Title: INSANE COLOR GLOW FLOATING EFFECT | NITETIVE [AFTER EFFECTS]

YouTube, what is good? We are back in this thing. Today we're gonna be going over this color glow blob effect. I've seen Nitetive do it, and I've seen it done in a lot of peer music videos, and just like that Instagram editing is where it's like the most popular. This is gonna be like a real quick tutorial. I have 2 hours till I have to catch a flight, and I still have to pack, so we are gonna make this quick. I don't know even know if the flight's actually gonna happen because it is snowing outside and we're supposed to get like 6 inches of snow, but anyways, let's get this going. If you're new here, what I do is tutorials, music video breakdowns, behind the scenes of music videos, just a bunch of stuff in the visually creative hip hop scene. So if you're interested in any of that, definitely be sure to subscribe. And if you haven't already, like and comment. It really does help push my content to a lot of other music video editors, directors, people that want to see my content. If you could take a second and do that, I'd really appreciate that.
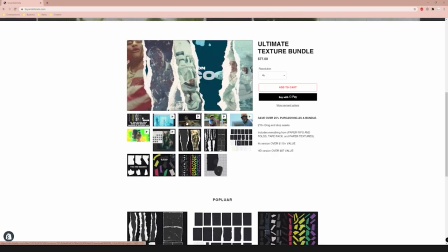(0:49)
If you want to support the channel even more, you can go over to bryandelmada.com and check out my texture pack. My texture pack allows you to get that Aug, Lone Wolf, Style, Paper Rip effects, and transitions.
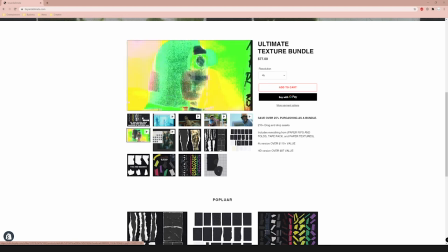(0:58)
There's over 210 drag and drop assets, and they're all available in 4K. If you're interested in that, I'll have a link to a playlist of all the tutorials I've done on the pack and a link to the pack in the description. That's enough talking right now. Let's get into the video and actually break down this effect. So here's the effect I'm talking about.
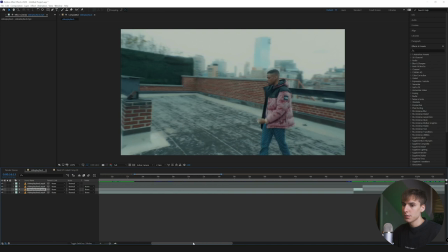(1:12)
It's done in the music video, Guillotine. A lot of people have asked in my last video. I actually did a tutorial on the CRT effect.
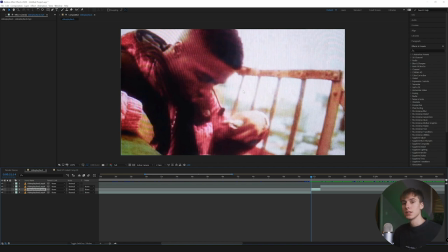(1:19)
It was 2 videos ago. I'll have a card pop up right now if you're interested in how to create this 100% digitally with no plugins or anything besides the default effects in Premiere. But that's not the effect we're going to be going over. It's that color effect that I showed a few seconds before that.
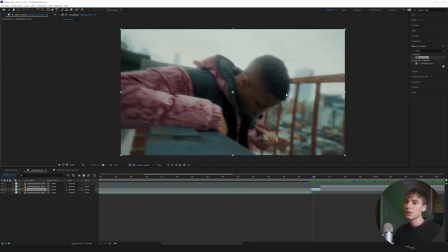(1:32)
So to start off this effect, you're going to need to mask out something or eliminate some part of the video. You can do that by either using the pen tool and masking, the shape tool and masking, roto brush. You can use like keying. I'm gonna use luma key. I find it's the easiest way to get a cool effect on the video and do it pretty fast, and it doesn't involve any masking.
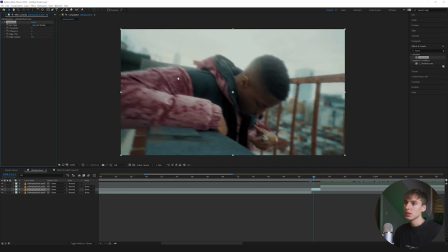(1:51)
But like I said, you can mask out using roto brush. I think that's a cool way. If you wanted to like just get his like pink part of the jacket here, you could use roto brush and just mask that out and then do the effect. And it doesn't even have to be that good of a roto brush because the effect is so different from the actual clip, you won't be able to tell. So keep that in mind. I'm gonna have it key out brighter, and then I'm gonna turn up the threshold.
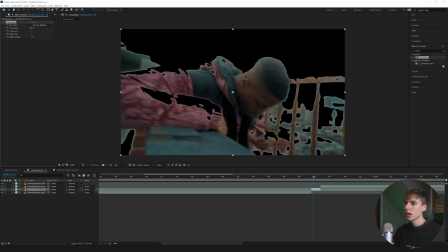(2:09)
So basically what it's doing is it's removing all the light from the clip, and I'm gonna bring it down to something
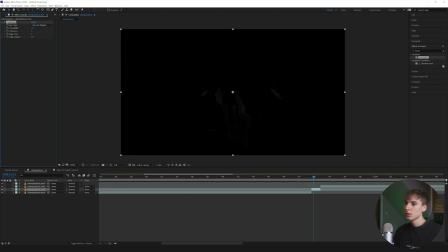(2:16)
where it's just a little bit of the clip. Now, it looks really weird right now. One thing you can do right now is just duplicate the layer by clicking Control D and then deleting the luma key from the actual clip.
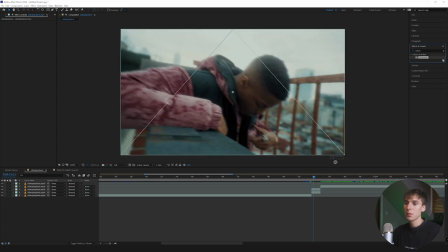(2:27)
And then you're gonna go here, and there, this is the primary effect in the actual overall effect. It's colorama, and you're gonna drag that onto the top clip, the clip where you've removed the lightness. So it's just affecting the dark spots that we did not key out. Some things you can do here is you can see where the color wheel's hitting here.
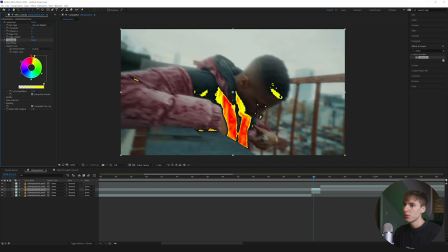(2:42)
It's like this orangish red. So if you wanted to, you can bring in yellows, you can bring in any color you really want. I think purple and pink was pretty cool. That's what they were doing in the music video, and it I personally think it looks pretty cool with color of his jacket. So I'm just gonna move the blue, purple, and pink all together so you get that kind of look. The next effect I'm gonna use is turbulence displace,
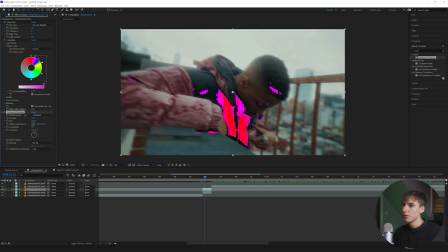(3:02)
and what that's gonna do is just give it that liquidy feel that you saw in the video itself. Really just play around with whatever you think looks best. I'm gonna do something like 30 for right now. You can always go back and change this in a little bit, but I just add a little bit of it. Or so when you add the optics compensation, all the other effects, it kind of has a little bit more of that wavy feel. And then I'm gonna go ahead and add optics compensation.
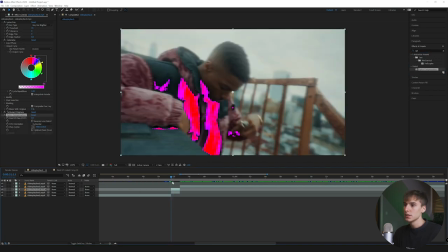(3:20)
I would say this is another primary effect in this overall effect, because it does do a lot for the actual movement and just overall look of this effect. So the first thing I'm going to do is click reverse lens distortion, go to the first frame in this effect.
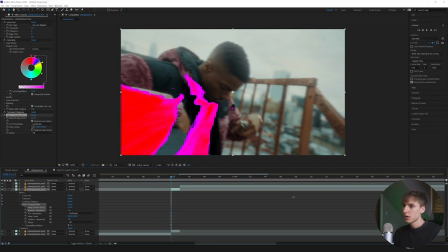(3:34)
I'm just going to open up the keyframe here and keyframe it. I want it to start coming out at the beginning and then slowly come into the scene. And then I'm just going to use the view center point to kind of move where I want it to come from. That just kind of tweaks the just the look of the effect. I think it's kind of cool if it's like seems like it's coming from behind the camera.
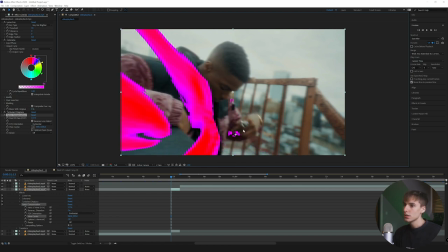(3:51)
So basically you can just drag this and it you can see how it moves the effect. I think actually over here looks really cool. So I'm going to do something like this, like right there, and I'm just going to keyframe it to something that I think looks good.
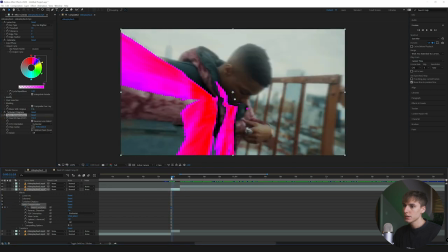(4:04)
Again, just tweaking a few things and then keyframe it. And if and as you can tell in this clip, there's some already pretty cool movement just by not even keyframing.